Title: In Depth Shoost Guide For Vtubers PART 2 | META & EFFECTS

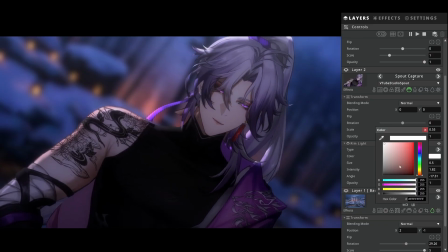[8:24]
And then maybe if I'm going off the light in the background, if we just go up here, or even use the color picker tool,
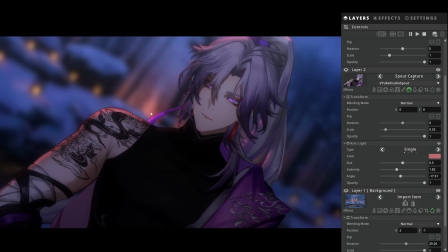[8:32]
we can select sort of the light back there, and obviously it's going to be really dark.
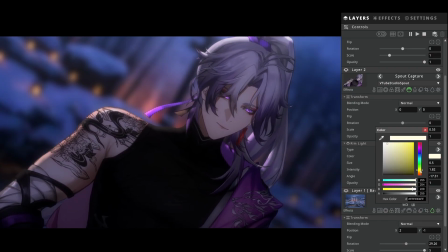[8:36]
We can bump it up about there. It's a bit too red actually, so what I'll do is I'll take it back down to orange, and maybe do that color there. It's pretty nice, especially on the skin part here.
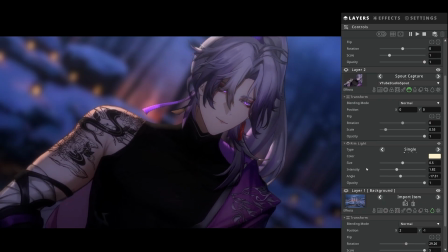[8:55]
So yeah, we can do that. And then there you go. There's your edge lighting. Now this, once again, it's going to be very dependent on your background. So the settings I have here, might not work for everyone, but this just works for the scene.
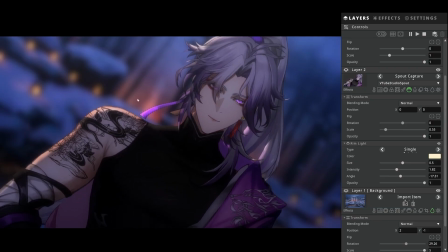[9:10]
So definitely pay attention to where your light source is coming from in sort of background if you want to get that really nice seamless blend. And yeah, so that's that for the actual like model effects.
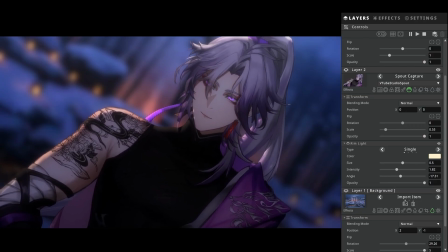[9:25]
If you want as well, if you're finding that your model might look a bit too dark, you can go back into YouTube Studio. So you can't see this, but right back on your display lighting, you'll see on your color config, it will say brightness.
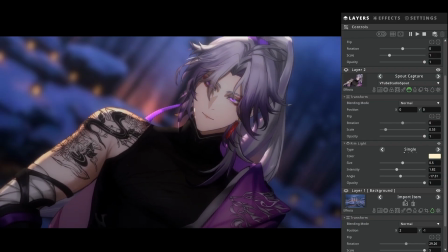[9:37]
You can just bump that slider up. I'm going to put mine just 50,
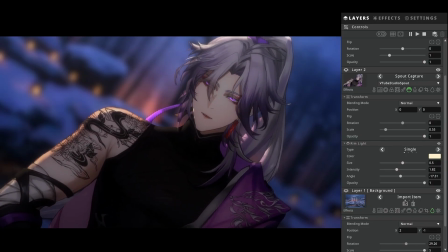[9:44]
like so, just to bring the actual like model lighting itself back up. Now back into Shoost here. And there we go. Model's a little bit brighter so you can see details a little bit better.
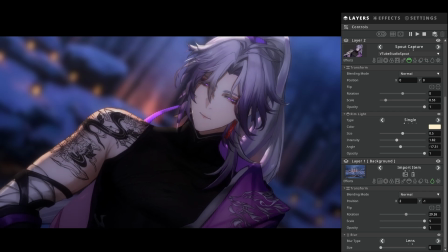[9:57]
Okay, then for the next effect, this one's going to be a really subtle one, but I like doing this just because it really sort of bumps some of the lighting up, especially in your background. So for example, because we are using just quite a beautifully drawn background, but because it's quite flat,
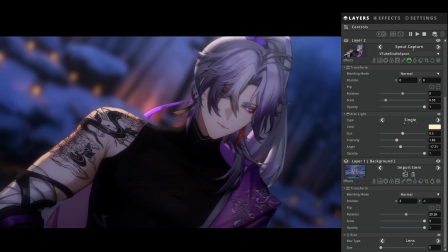[10:15]
because we've blown it up and obviously it's blurred, what we're going to do is we're going to add a glow effect to it.
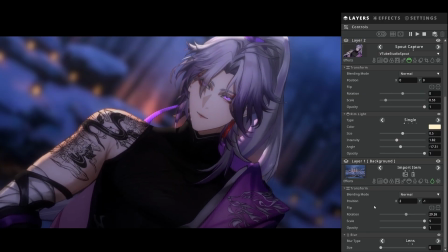[10:22]
So if you on your Shoost,
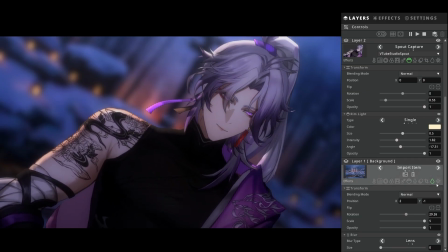[10:24]
if you look over here on your background layer, you can see there is like a sun icon that is your glow.
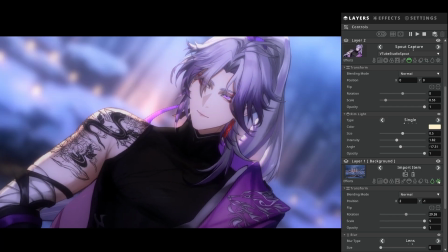[10:31]
So if we click that, obviously it's going to blow it up. Looks horrible.
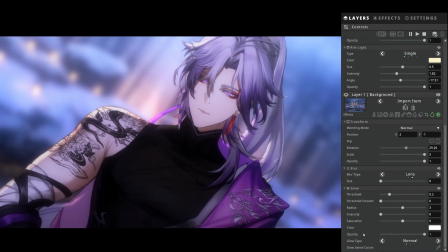[10:36]
Don't worry, we're going to fix that.
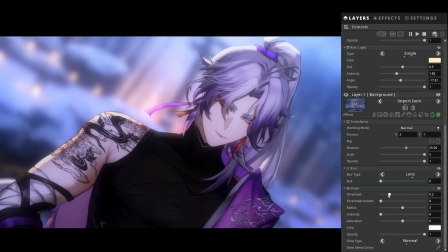[10:38]
So what we're going to do is once you've added that effect, scroll on down, and then you can see that you have the glow slider.
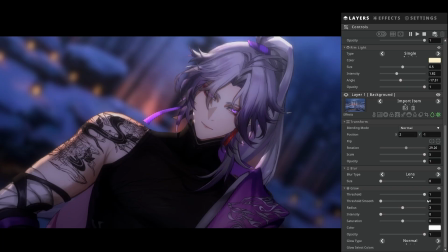[10:45]
We're going to bump this all the way up. And as you can see, now it looks like it's basically turned off. But we're just going to slowly come down.
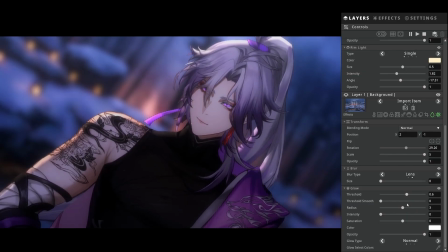[10:54]
And as you can see, it's picking up the lightest parts of your scene first, because you're kind of filtering out things in the scene.
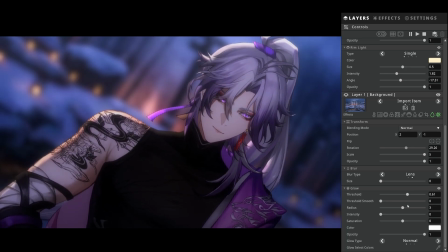[11:03]
So with this, because it's not quite, yeah, I'll boost the radius as well to max, but we're going to bump it down literally ever so slightly, very subtly, just to sort of bring out some of those parts.
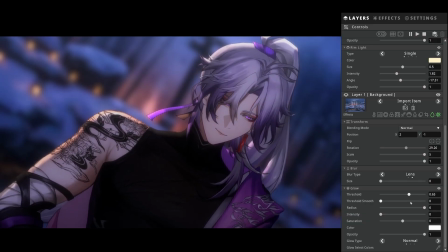[11:20]
So very minor, you probably wouldn't need to do this, but I'm going to set mine to there just to bump some of those up.
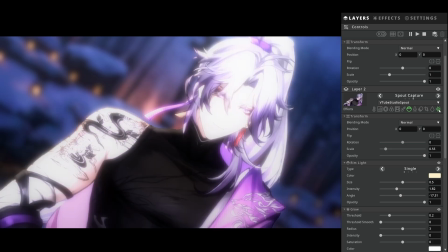[11:26]
And I might even do the same on my model layer for lighting. So if we do that, see the glow brighter than the sun, but it's fine.
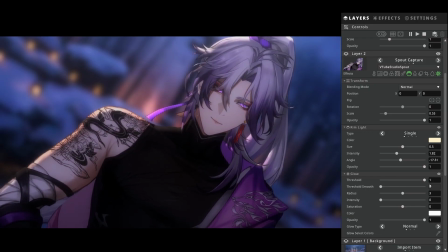[11:35]
But then we're just going to go down here. And then as you can see already, we slowly come down. You can see this sort of edge lighting really sort of lighting up there.
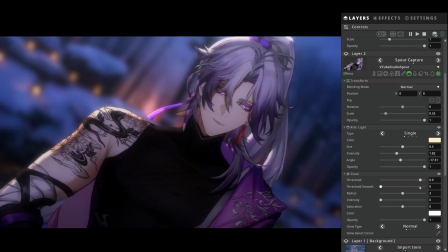[11:49]
We're going to just, and it's same with the eyes as well. So if we're going to just 0.9, we'll do maybe like max radius just to get that really nice haze. And there you go. Just once again, really subtle, but really sort of pops those kind of edge lighting quite nicely.
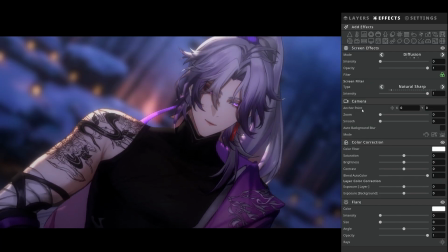[12:06]
This one is like, I like to do this with no matter what I'm making in Shoost, but obviously you have your camera here. And then if you just click this little hand icon, you then enable camera shake.
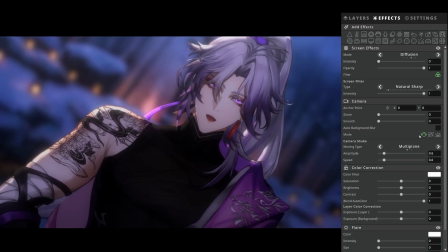[12:18]
Essentially what this is going to do, as you can see, is now there is a very subtle movement to my camera. This kind of just gives like a really nice handheld effect, which I kind of like.
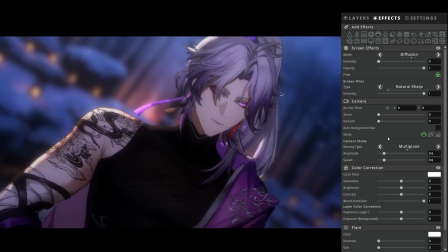[12:29]
It makes your scene feel a lot less static, and kind of gives more motion to it.
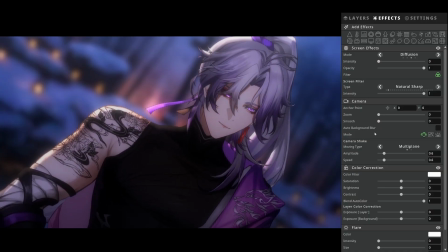[12:35]
And it kind of makes it like really helps it kind of come alive a bit. And then this one will probably be the last one to my knowledge.
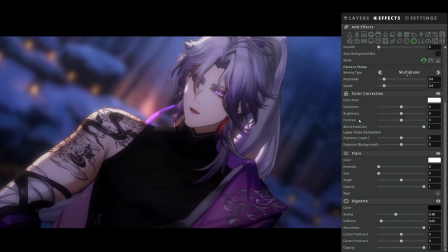[12:45]
So if I did leave anything out, please let me know.
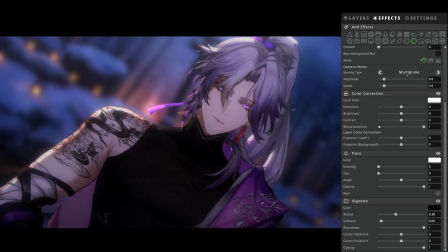[12:48]
But this one, obviously, because it is a snow scene, once again, this is going to be purely dependent on your background.
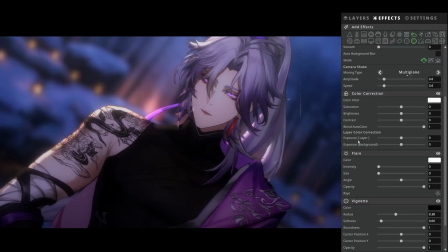[12:55]
I'm going to use the weather effect up here. And then, see, it's going to just default with rain.
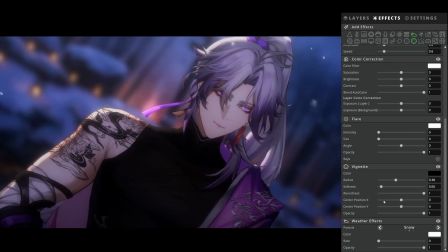[13:03]
I'm going to come down and do snow. Then as you can see, immediately that is completely sort of bringing this scene to life a bit, and all that.
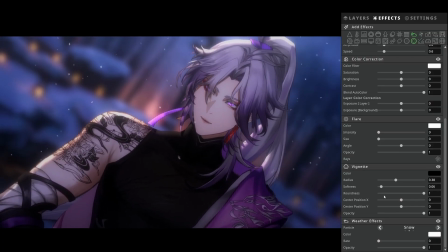[13:13]
Unfortunately, you can't shift the direction. So obviously, although we are at an angle, the snow is just falling straight down, which can kind of ruin the effect a bit, but you know, just kind of imagine it's very, you know,
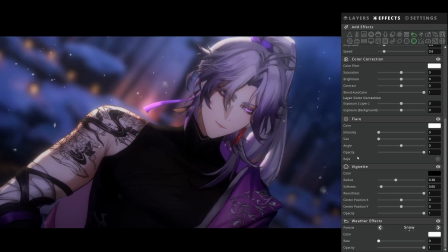[13:28]
windy or whatnot. And there you have it. That's kind of it really. And this can kind of essentially, you can use this for any background.
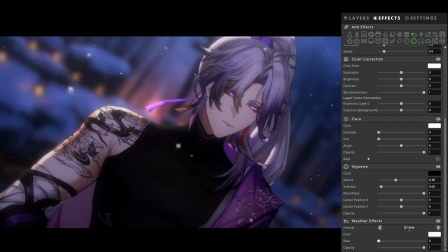[13:36]
Like I said, it's a surprisingly super seamless tutorial. Like there's not really all that much to it,
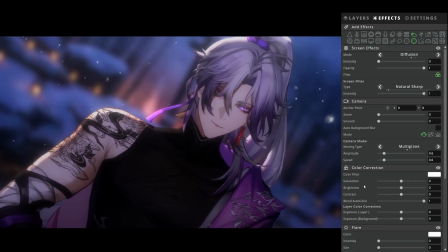[13:43]
other than the positioning side of things, and then just being able to acknowledge your light sources in your background,
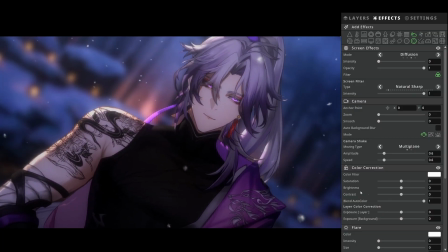[13:50]
where it's coming from, and then just doing little subtle things to really sort of sell the effect. Obviously, if you do want to use VTube Studio effects, you can.
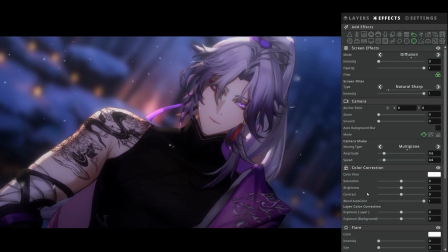[14:05]
So, for example, if you wanted to add a more, like you have your model having like more of an eye glow or like some of that,
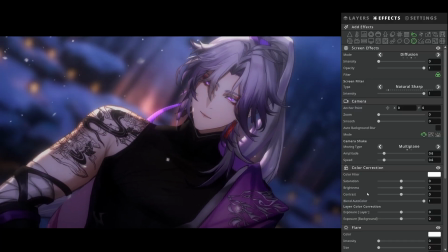[14:11]
you can do that in obviously VTube Studio. The only thing though is some effects may make your model quite dark,
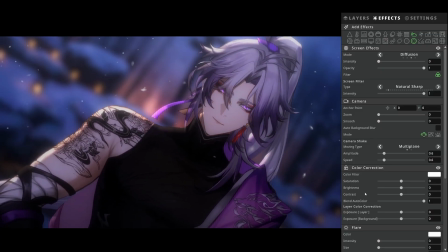[14:19]
so you need to like just remember to boost it up a bit if you just want it to, you know, you want to see it clearly.
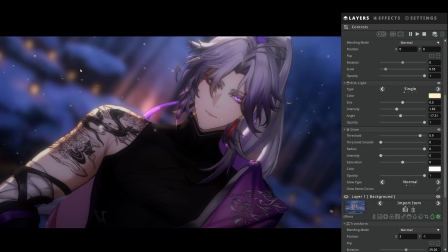[14:25]
I will show you another example. I'm going to use a background that will probably be in the thumbnail, and it's actually going to fit the screen.
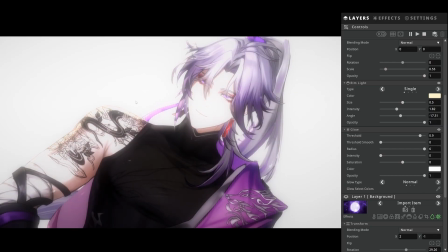[14:34]
So I'm just going to get a new background. See, it's going to be super bright.
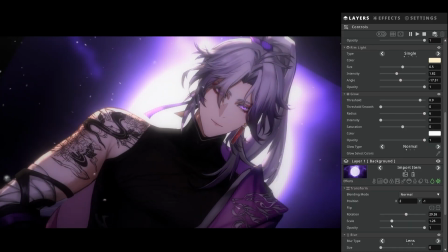[14:39]
I'm going to scale it all the way back down so it's size I want it.
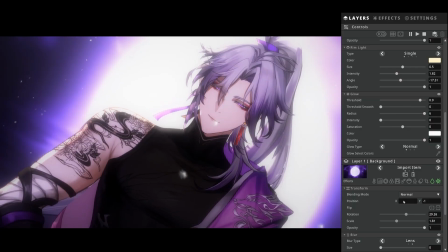[14:45]
Fix the positioning as well. So I don't need to worry too much about the positioning.
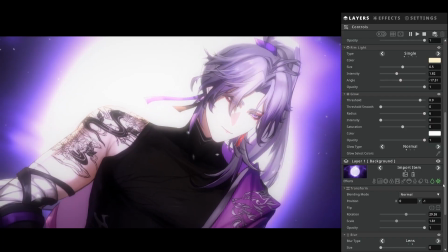[14:52]
Uh, Very bright, so I probably will turn the glow off real quick. I might even, yeah, there you go. I can literally just do 0, 0, and that works fine.
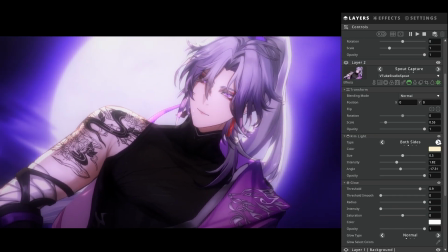[15:02]
Ring light, just set it to both sides.
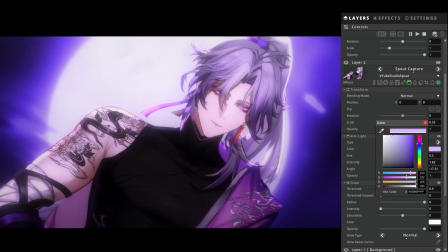[15:08]
Optic tool, that, but maybe we can make it like purpley if we wanted to.
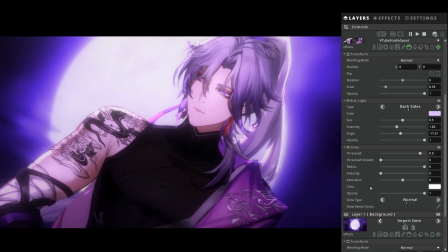[15:13]
Now, obviously, with a background like this, you don't want to really put, you can put glow on it.
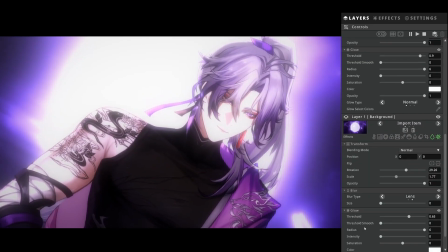[15:18]
You just need to, essentially, you will need to just put the threshold super high.
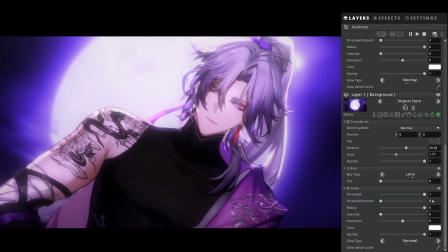[15:24]
So come back to the threshold like this, and we just literally
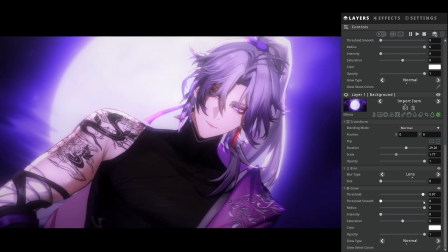[15:31]
tiny bit, like literally 0.9.7, maybe lower.
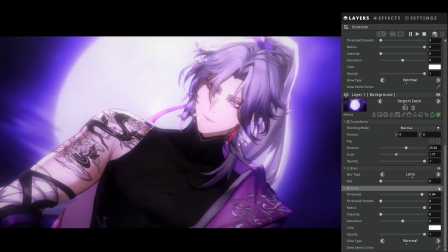[15:40]
There you go. You can kind of see it's just highlighting that sort of middle part of the moon, like so.
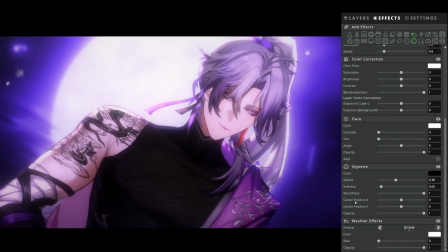[15:48]
Another one that I like to do, I think it's a weather effect. It's the smoke.
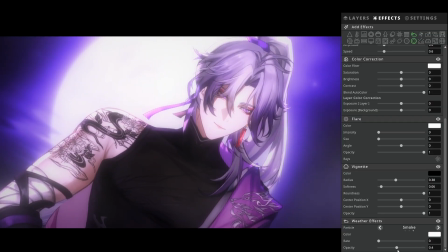[15:52]
Yeah, I like smoke on this one, but I'll drop the opacity maybe 0.4, maybe even lower, 2.
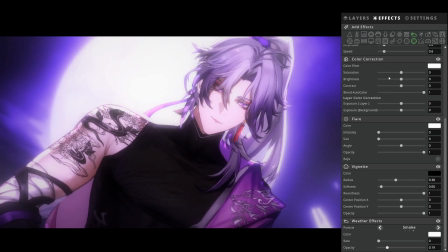[16:02]
And then there you go. Adds a bit of atmospherics.
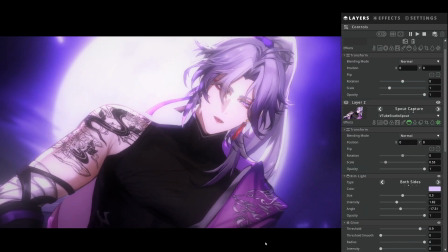[16:05]
If you do find, like in this case, so my model is quite bright at the moment, you can just come back into studio,
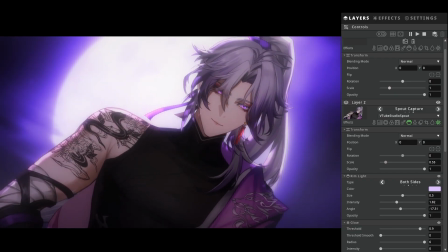[16:12]
go back into your settings, drop the brightness down to like 5.
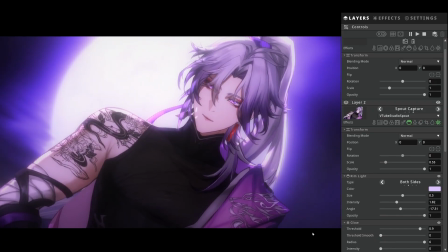[16:18]
Sorry, I'm just switching. And there you go. Just by dropping down to 45, I'm not like nowhere near as bright. And there you have it. That's essentially all there is to it. That is like I say, it's just really not that too bad of a effect.
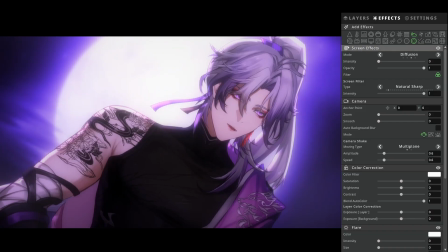[16:34]
And like the effects, you can get creative if you wanted to.